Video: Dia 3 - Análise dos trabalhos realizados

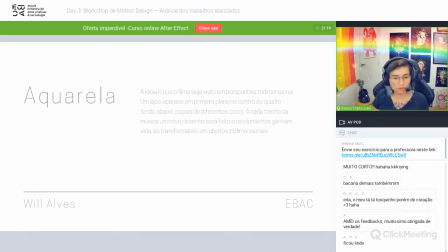[77:30]
Só esse começo de briefing já me ajudou muito a entender o que eu vou ver ali pela frente. e até eu quis deixar esse como um dos últimos porque daí vocês vão conseguir ver algumas coisas de uma maneira mais clara e aí eu consigo passar também de uma maneira um pouquinho mais rápida aqui para vocês
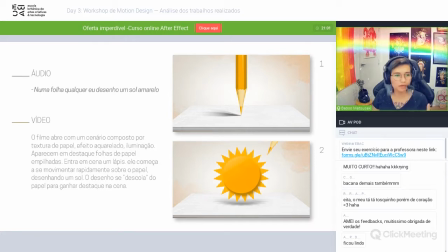[77:46]
então aqui tem a descrição do áudio e do vídeo eu gostei que a gente já consegue ter os dois juntos aqui então numa folha qualquer eu desenho só o amarelo o filme abre com cenário composto por textura e papel feito aquarelado efeito aquarelado iluminação aparece em destaque folhas de papel
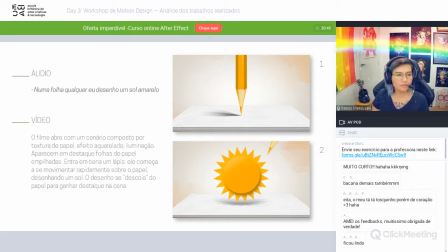[78:03]
empilhadas entra em cena um lápis, ele começa a se movimentar rapidamente sobre o papel, desenhando um sol. O desenho se descola do papel para ganhar destaque na cena.
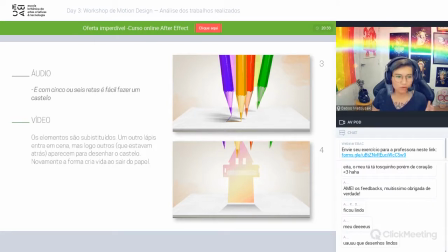[78:15]
Aqui no próximo, em um rio, e com cinco ou seis retas é fácil fazer um castelo, os elementos são substituídos. Um outro lápis entra em cena, mas logo outros que estavam atrás aparecem para desenhar o castelo.
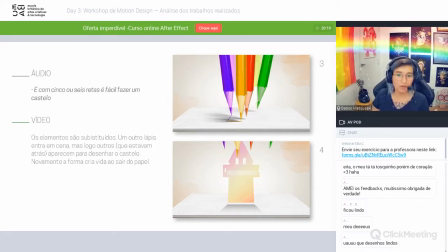[78:30]
Novamente, a folha cria vida e sai do papel. assim como o primeiro que eu tinha dito, eu acho que a gente podia trabalhar um pouco melhor com as transições aqui acho que assim, a gente sempre fazer lápis desenhando e alguma coisa aparecendo, lápis desenhando e alguma coisa aparecendo poderia ficar repetitivo eu sei que mais pra frente isso não vai se tornar tão repetitivo assim mas eu
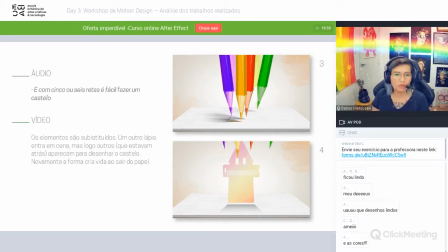[78:49]
acho que até pra essa primeira cena poderia ser algo já um pouco diferente de repente ao invés de fazer esse sol, o sol poderia realmente sair de cena, ficar flutuando aparecem outras coisas desenhando e aí, de fato, a gente vê esse castelo subindo, mas a gente vê isso um pouco mais dentro das cenas para não ter tanto esse entre e sai de movimento.
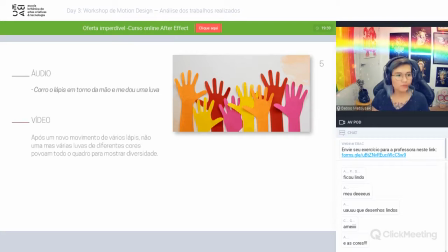[79:10]
Aí aqui a gente vem, corro o lápis em torno da mão e me dou uma luva. Após um novo movimento de vários lápis, não uma, mas várias luvas de diferentes cores povoam todo o quadro para mostrar a diversidade. Eu gosto bastante dessa ideia de mostrar essas luvas, essas mãos crescendo.
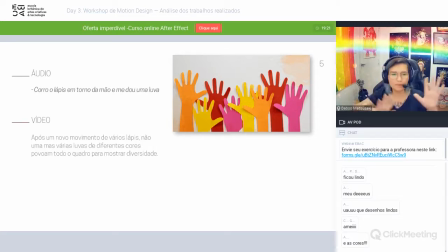[79:27]
Eu acho que não precisaria ter o lápis de novo, eu acho que essas luvas poderiam entrar meio que cobrindo o castelo e fazendo uma grande transição, porque a gente poderia deixar tudo isso colorido até ponto que a gente cobra todo o papel pra gente poder fazer a transição pra inclusive a próxima cena,
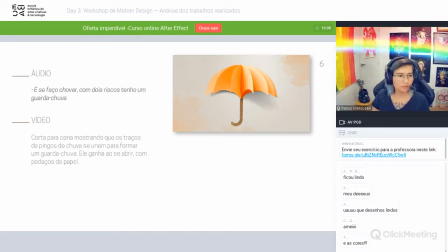[79:42]
que vem a parte do guarda-chuva, que corta para a cena mostrando que os traços de pingo de chuva se unem para formar um guarda-chuva ele ganha ao se abrir com um pedaço de papel, então acho que ele ganha movimento ganha vida ao se abrir com um pedaço de papel eu gostei muito dessa ideia desse 3D,
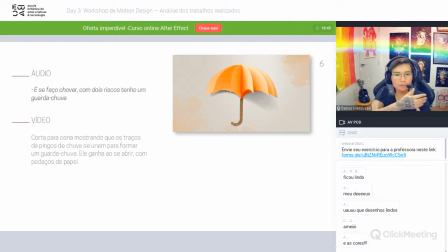[79:58]
desse volume do guarda-chuva chuva, acho que isso ficou bem bonito pode funcionar muito bem essa animação essa animação vai ficar muito bonita abrindo, vai chamar bastante atenção foi uma das cenas que eu mais gostei desse storyboard como um todo, porque ele realmente trouxe algo diferente aqui visualmente pra gente ver e eu acho que deixar o cabide,
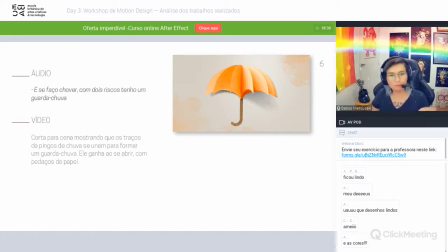[80:18]
o cabo do guarda-chuva o cabo do guarda-chuva preso e esse guarda-chuva ali com esse 3D pra frente, realmente dá uma quebra na nossa dimensão ali quando a gente está vendo o filme e isso chama atenção e é bem relevante
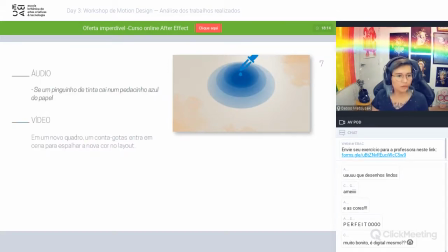[80:35]
aí colocando aqui, se um pinguinho de tinta cair no pedacinho azul do papel, em um novo quadro, um conta-gotas entra em cena para espalhar a nova cor no layout, eu acho que não precisaria ser um novo quadro, a gente poderia trazer essa cor inclusive com aquela cena no guarda-chuva que está muito bonita, mas eu gosto bastante da ideia do conta-gotas também
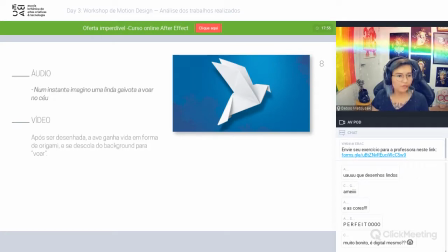[80:54]
aí a gente, após ser desenhada, a ave ganha vida em forma de origami e se descola do background para voar, acho que a gente pode ter pingado aquela gota, virou tudo azul, abre mais a cena, a gente vai passando para o lado e aí a gente vê já essa gaivota, que eu acho que ela nem precisa ser desenhada, ela já pode meio que surgir se dobrando em origami e começando a voar.
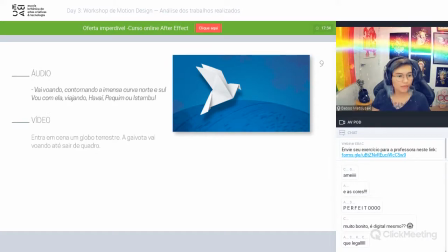[81:15]
Aí aqui, entra em cena um globo terrestre, a gaivota vai voando até sair de quadro, e eu acho que esse daí continua exatamente do jeito como está, acho que funciona muito bem essa transição.